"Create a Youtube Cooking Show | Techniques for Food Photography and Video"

Hi, I'm Tom Rollins and welcome back to the YouTube channel. Today I'm taking you behind the scenes on what is involved when you're filming a cooking series. We're going to teach you the fundamentals, lighting, audio, direction, everything that's involved in order to get an awesome looking cooking series out there and in front of your audience. And if you haven't already, please like and subscribe the channel. It's going to be a lot of fun.
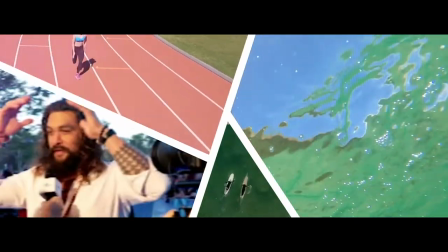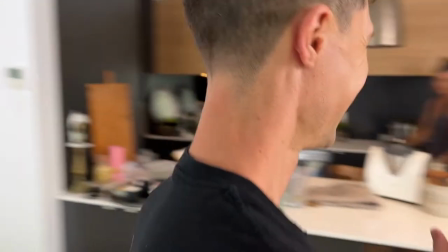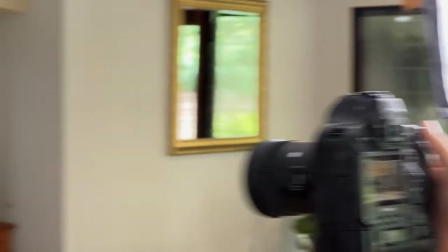Now the first thing you need to think about when filming a cooking series is the location. To speak broadly on this, I think you need to look out for a few key things and that is natural lighting that is really important i'm always looking for natural light to be pouring in if we can the other thing is space if you want a lot of depth space you don't want
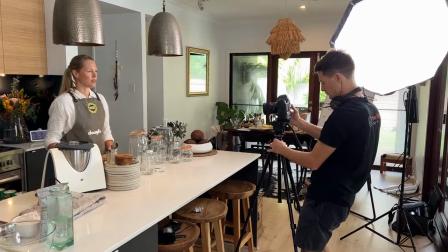a tight cooped up kitchen with no room to move and the other thing to look out for is reflections are the
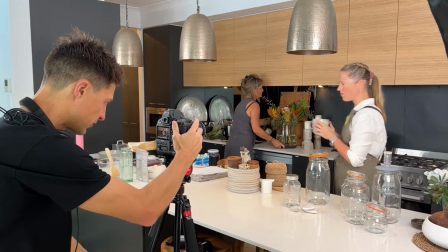splashbacks really reflective now
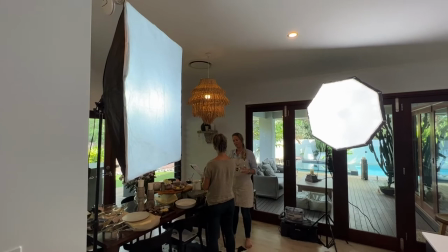lighting this is another really key point when you're filming a cooking series i would really recommend at least three lights two key lights
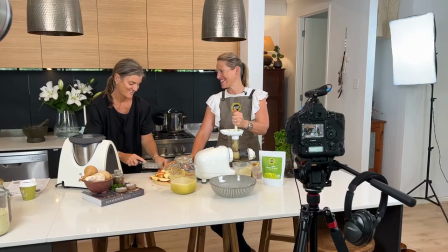lights in front of the person speaking and then you would put one behind them or slightly off to the side but trying to get one in behind them for that backlight to pull them off the background and it really gives that professional look.
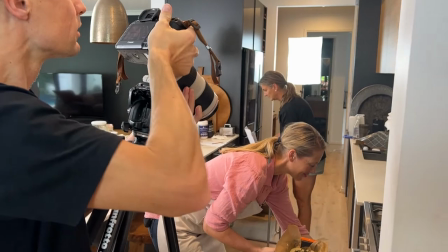We were lucky enough to have room for a fourth light to light up the kitchen itself in the background and bring that to life as well. Two lights you might be able to get away with if you've got a lot of natural light beaming in but I would say as a minimum try and get three lights going. Two in the front, one behind. the camera setup it's really important obviously we actually operated on a really minimal basis we just used the two cameras we had our wide front center camera setup and that had a 24mm lens on it and then we had one slightly off to the side and that was picking up all the details and that had a 70 to 200 millimeter lens on it as a starting point two cameras is great that's that's where you go if
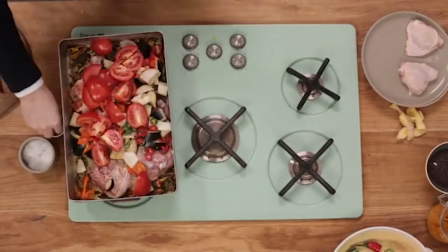you want to make it even more dynamic from there you could put a camera on top and get that beautiful bird's eye view you can even bring in a third camera on a different angle just to pick up the details the sky is the limit if you look at jamie oliver videos they're incredible and and they
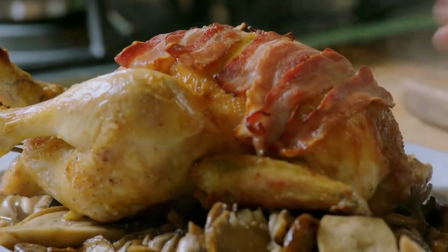are a huge inspiration for anything that i do with cooking because they're so cinematic but they look really natural on this shoot in between recipes and meals and filming we will grab the ingredients take them outside and film some b-roll of it so important to have this footage to really supplement the
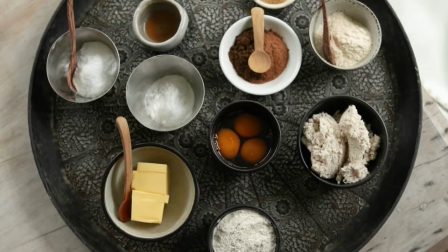main edit so what I'm looking to get is one shot where it's all in shot and then I'll pick up each individual ingredient and I'll
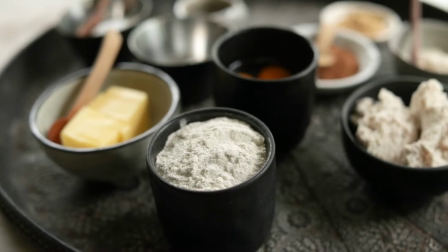I'll put the aperture right down to get some really shallow shots of that
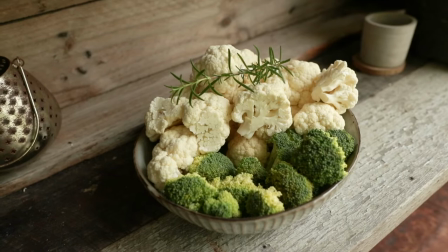and I'm just going to get a bit of hand over here too sometimes looks extra natural
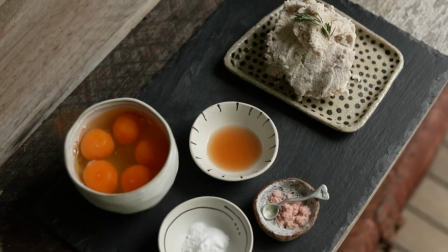and really nice on this Ronin I like to use this joystick and also move the camera at the same time this just gives
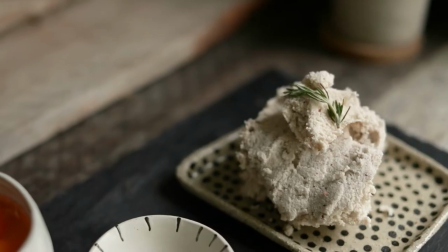it this really interesting perspective.
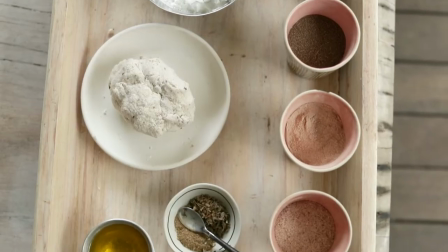You don't have to get too tricky on every shot, just as long as you hold your shot long enough for Kirstie to say in the edit what it is.
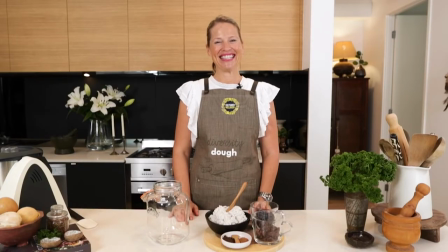Hey everyone, hey there. Hello there and welcome to this episode. Now this is an awesome episode.
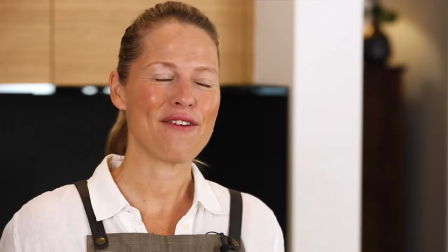We're going to unpack nourishing main meals. So this is the fun one. This is all about entertaining and about desserts.
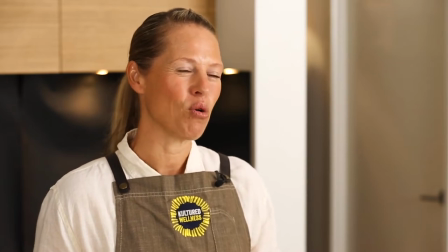This series is really amazing for supporting you in bedding down those basics.
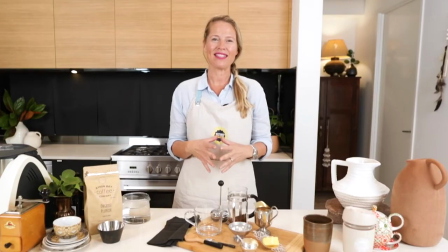The real nitty-gritty of all the things that you need to know for your ketogenic journeys.
Now this program was filmed over four weeks so the set's not going to look exactly the same every day. What you want to do is have the same framing and just roll with the same style. It was okay if Kirstie was changing clothes each day or each time that was actually the look we're going for but level of consistency is important. Do your best to get the framing at least exactly right.